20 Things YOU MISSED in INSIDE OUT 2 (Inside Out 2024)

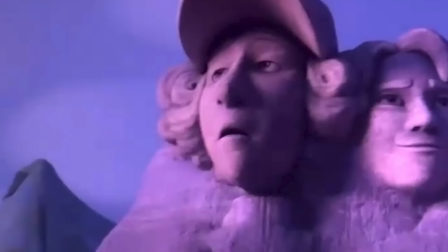But there is also Jordan, Riley's first boyfriend, who appeared at the end of the first movie.
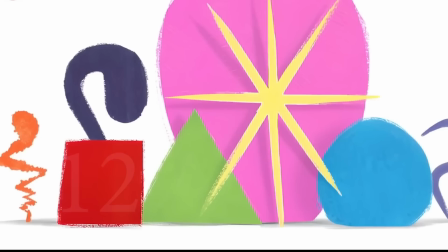The creators of the movie revealed the initial sketches of Riley's emotions, both new and old, and we can see how they expressed their personalities with simple shapes.
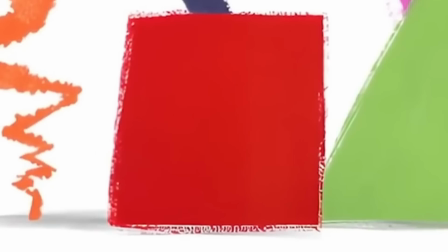Joy is a very striking yellow glow. Anger is a rough and tough square. Anxiety is an irregular zigzag line, expressing its instability.
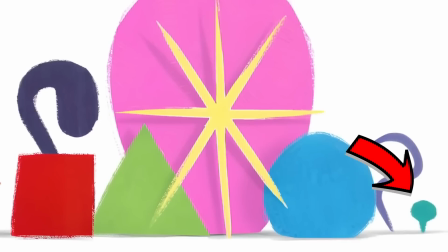Look at Envy. She is small and distant, longing to be like others.
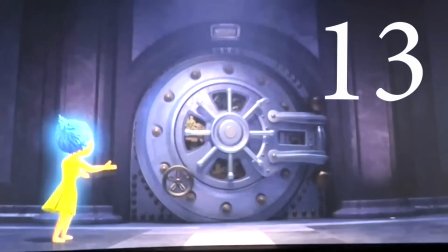In the post-credits scene, it is revealed that Riley's darkest secret is that she once burned the carpet in her house.
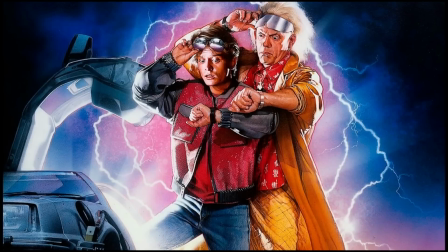This seems to be a reference to the movie Back to the Future.
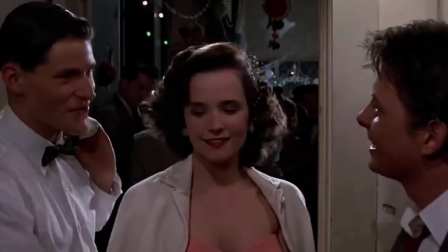In that film, Marty McFly meets his parents when they were young and warns them that someday their youngest son will burn the carpet.
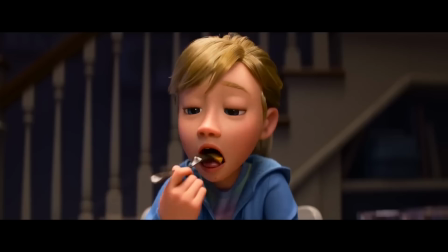So he asks them not to be too hard on him, a reference for the older audience.
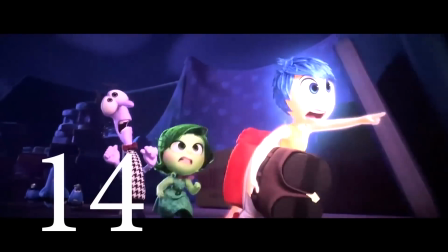In the room where they create Riley's nightmares, we can see a very particular shape in the background.
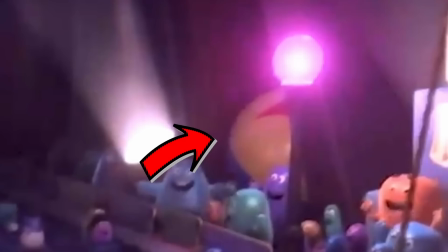This is the Luxo ball, an element that Pixar animators have included in all their movies.
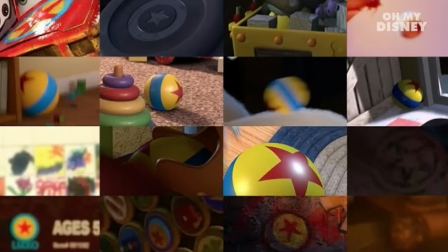From Toy Story to Finding Nemo, from Coco to Wall-E, the Luxo ball has appeared everywhere, and here it could not be missing.
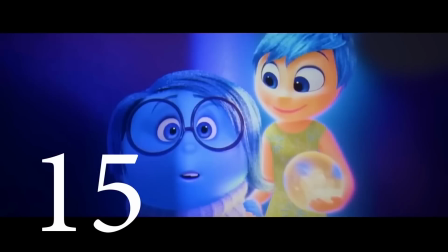Many fans noticed that Inside Out 2 repeats the plot of the first movie.
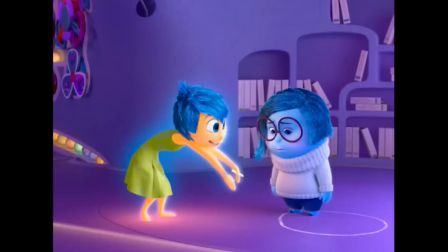In the first movie, Joy wanted to direct the command center her way and hid sadness so that Riley wouldn't feel that emotion.
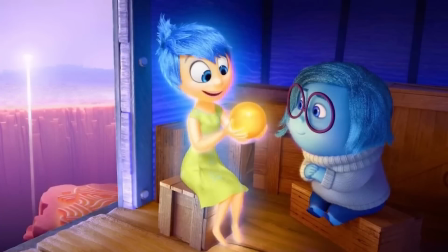But in the end, she learned that all emotions are important to Riley.
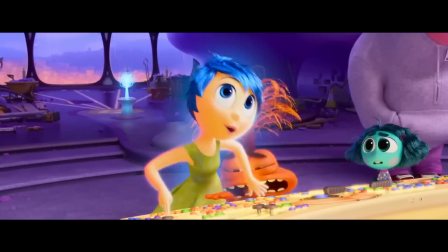The second movie is the same, only this time Joy tries to hide Riley's painful memories, and in the end, learns the same lesson.
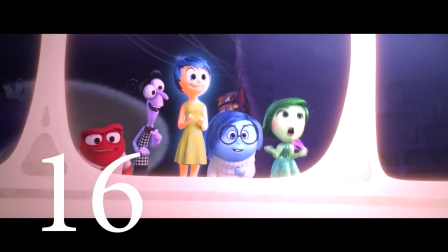Joy is basically the villain in both movies. When the emotions look at the personality islands, Sadness uses turquoise-colored binoculars.
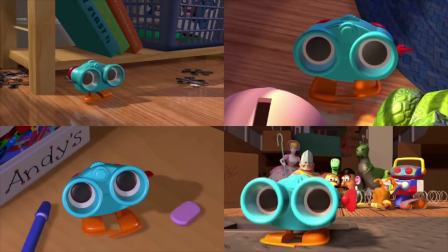These are identical to little Lenny from Toy Story. Lenny is a toy that appeared in the first movie of the saga, and the toys used him to see distant things.
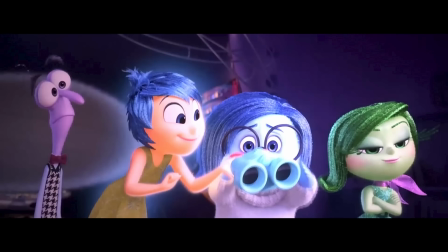Something similar to what happens in Inside Out 2.
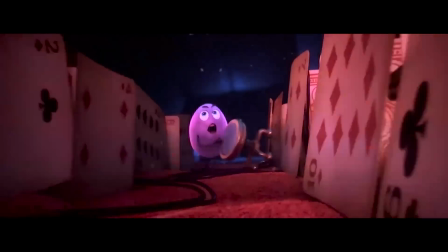When Joy and her friends cause a commotion in the Nightmare Center, one of the workers yells the phrase, "For Riley," while throwing a stool that destroys the TV.
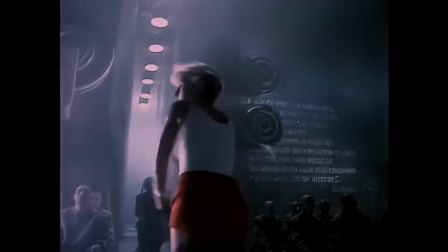This is a reference to the iconic Apple TV commercial, launched in 1984.
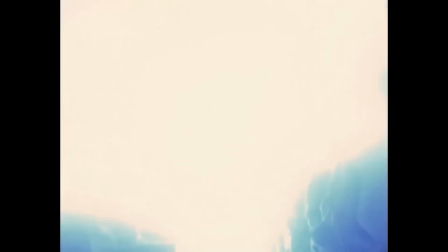This commercial was made to attack its main competitor, Microsoft.
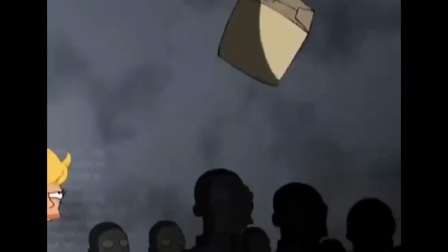The advertisement became so iconic that it has been parodied in different media, for example, in Futurama.
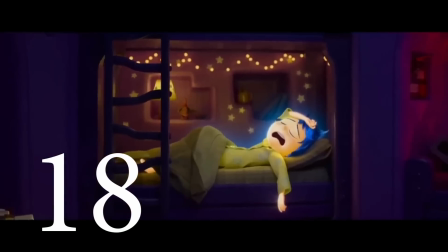In Joy's room, we have another reference. This wooden cart is the iconic Pizza Planet truck.
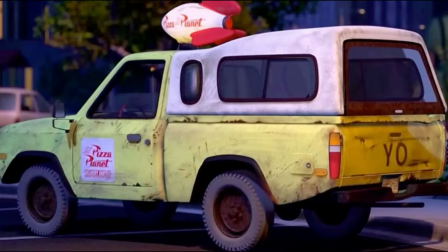It appeared in the first Toy Story movie, and from here, it has made appearances in many Pixar movies.
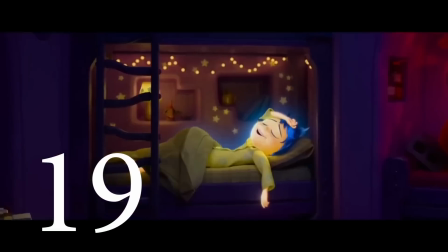It's another of the must-see cameos. When the emotions sleep, we can notice that each has elements in their space that reflect their personality.
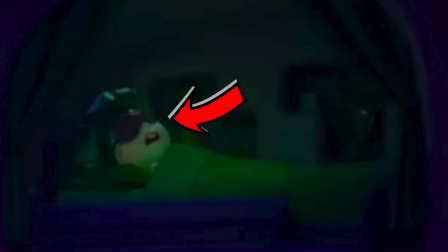Fear has railings to prevent him from falling off the bed. Disgust uses an eye mask to cover her eyes and not see anyone.
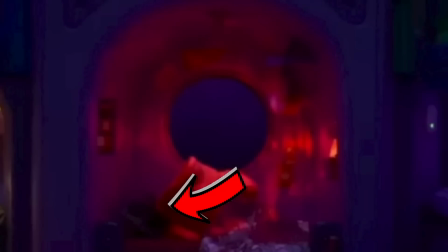Sadness has almost nothing. Her space is sad and lonely. Anger uses a hard block as a pillow and has a fire extinguisher above his head.
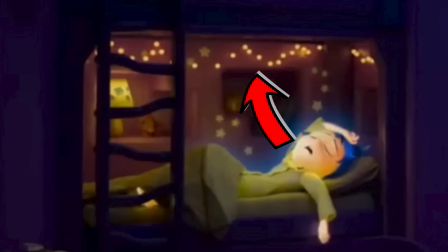And Joy has yellow stars above her. These stars are also used by Riley in her room, making the close connection between the two clear.
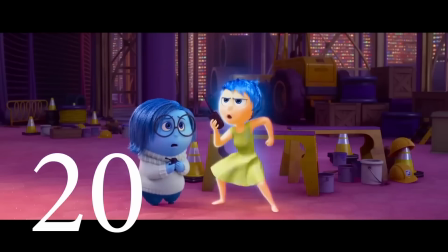When Riley has an anxiety attack, we see how she becomes paralyzed, while anxiety in her head moves at hyperspeed.
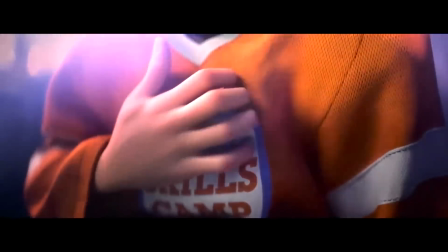This is a perfect representation of how an anxiety attack occurs in real life.
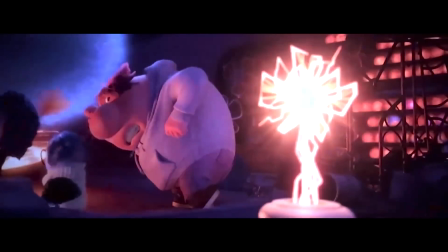Anxiety basically paralyzes you, but in your mind, thousands of thoughts move very fast.
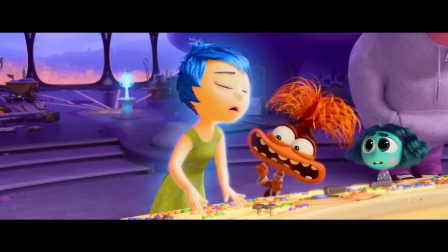The movie knew how to represent that moment with anxiety's speed. But anyway, that's all for today.
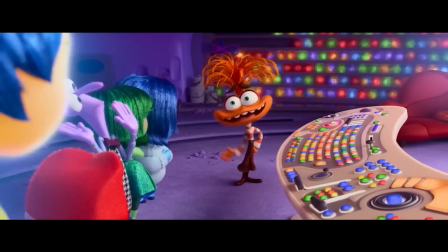If you liked the video, you would help me a lot by leaving a like. That would be legendary.
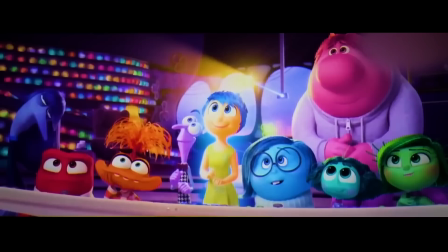Also remember to subscribe because I'll be uploading more videos about your favorite movies. Thanks for listening.
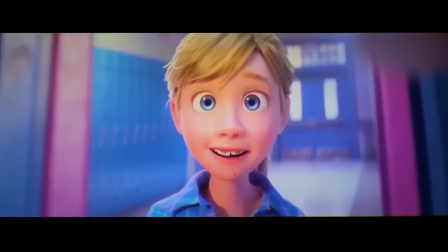My name is Charlie, and I'll see you in the future.